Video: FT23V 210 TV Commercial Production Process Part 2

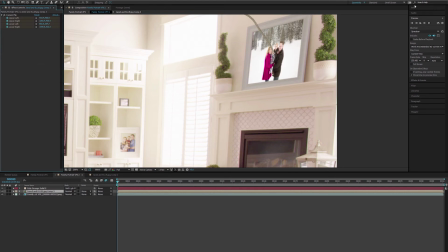[24:49]
Now we need to do some color correction, and to do that we need to do the levels
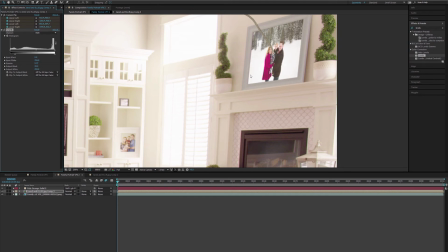[25:01]
and we need to darken it, milk it, and those highlights are way too bright for a picture, so we need to bring those way down. And if we toggle these on and off, we can start comparing our image and see what needs to be done. I feel like this still needs to be a little bit darker.
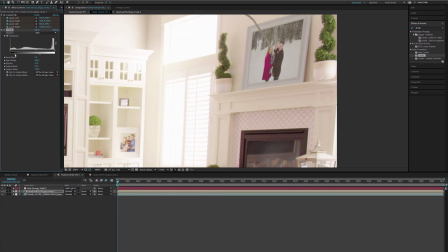[25:23]
So let's do that. Let's bring down our highlights even more. And we can bring up our blacks, raise the blacks so it's just a little bit more milky. And I think we're getting to a good place. So another thing we need to do is we actually need to add a fast blur.
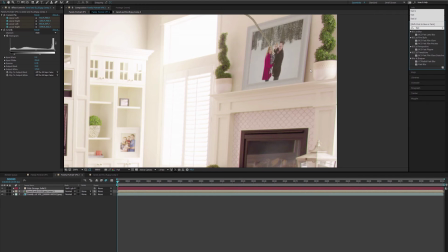[25:41]
And the reason why I do that is because sometimes these images are at such high resolution that when you scale them down, they look too sharp. So by softening them, let's see if 0.1 even, that's a little too much.
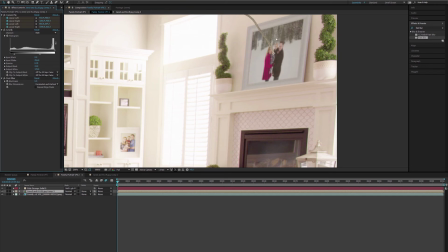[25:57]
Let's do 0.5. That's just enough to match the footage underneath.
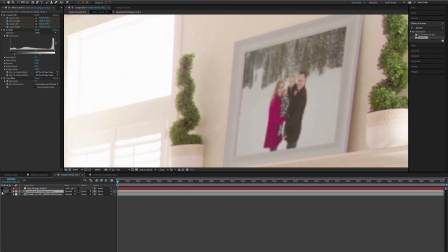[26:04]
So let's compare.
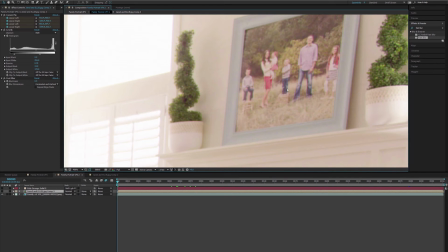[26:08]
And this image is actually a lot warmer, and it's because the actual photo is warmer, but we could even warm this up even more. By doing that, in the levels, if I go to my blue and I raise those,
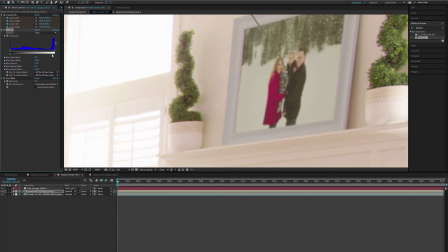[26:23]
we can see that some yellow is being introduced there, and we can actually add some even in our highlights by bringing it down right there.
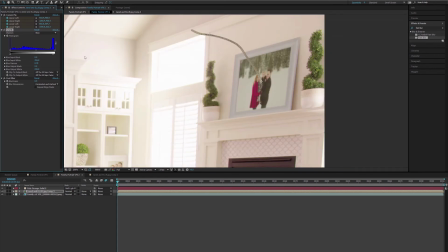[26:33]
If that's looking like too much, it's always fine-tuning until it just looks right,
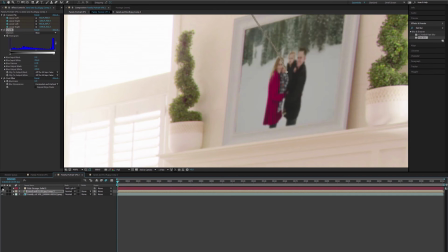[26:39]
and by toggling that, okay, I think that's looking pretty good.
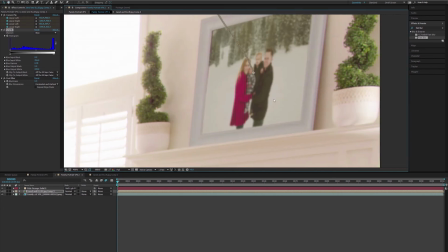[26:46]
Another thing we need to add is the dirtiness, and dirty this up. And what I mean by that is add the little things that, it's the little details that will make things look a lot better.
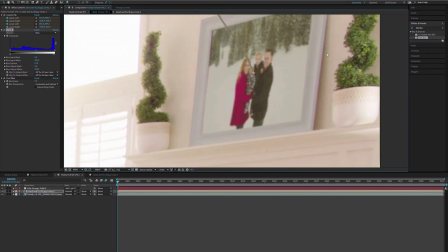[27:00]
And one of those things is the grain and the chromatic aberration, which is the splitting between RGB,
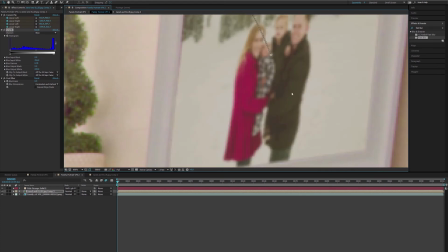[27:08]
which is, you can see in the footage right here, this line, there's a red line right there,
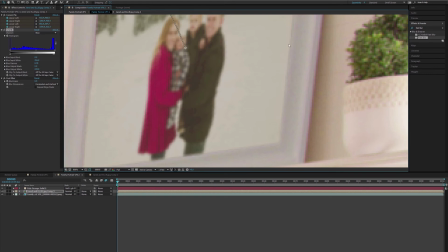[27:14]
and you can see it here, and there's a green line on this side, and that's called chromatic aberration.
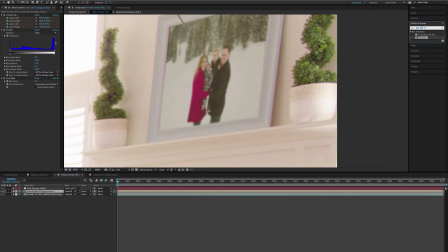[27:19]
And we can get that same effect with Magic Bullet looks, which I highly recommend and I use probably on every project.
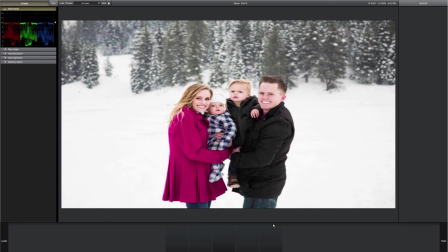[27:28]
So let's just drag that in there. And in here, if we go to the lens and drag this in there and turn up our red, we can see we're creating that same red pattern on this side. And I believe if we drag it this way, we'll get a green on the other side.
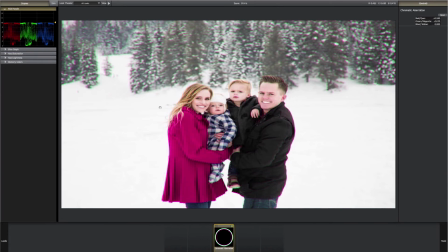[27:45]
Yeah, so it looks like we're getting that same effect. I did it pretty drastically only because that image is going to be scaled down.
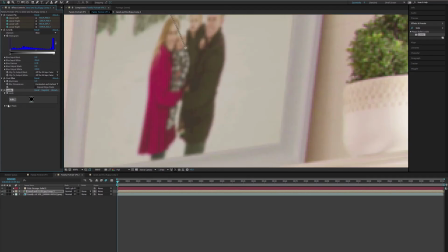[27:51]
So hit finish, and it's very subtle, but if we toggle it on and off, you can actually see it happening.
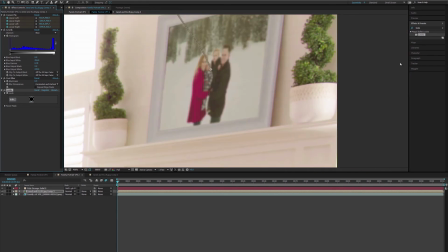[28:00]
So it's little things like that. We also probably should add some noise. You can either do match grain, where you select some grain in the footage, like
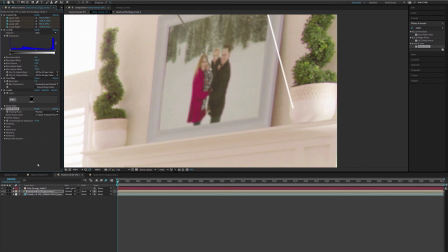[28:15]
the family photo, or family portrait VFX footage, and hit final output.
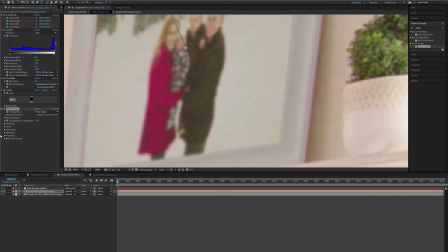[28:22]
And just turning this on and off, you can see that we added some grain, and you can tweak it if you feel like, oh, maybe that's a little too big. We just can scale it down. And by adding grain, it won't feel like the picture's lifeless.
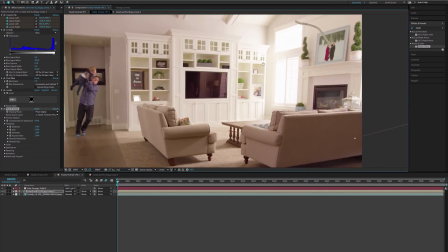[28:37]
It'll feel like it was actually recorded in that environment. With that, I think that's about it.
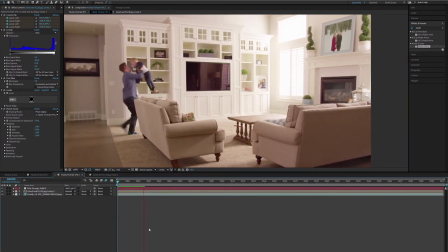[28:43]
I'm going to preview this and see if that's looking good. It's well tracked.
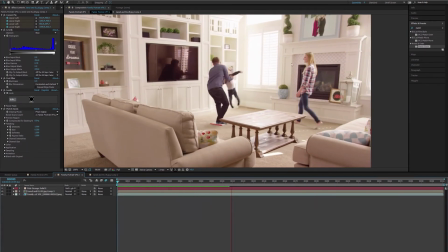[28:48]
Composite's not bad. It does actually look a little bit green.
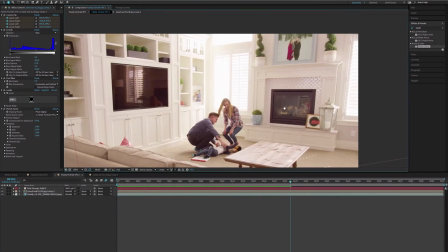[28:52]
I could go back and add some red in that, introduce some red into the image.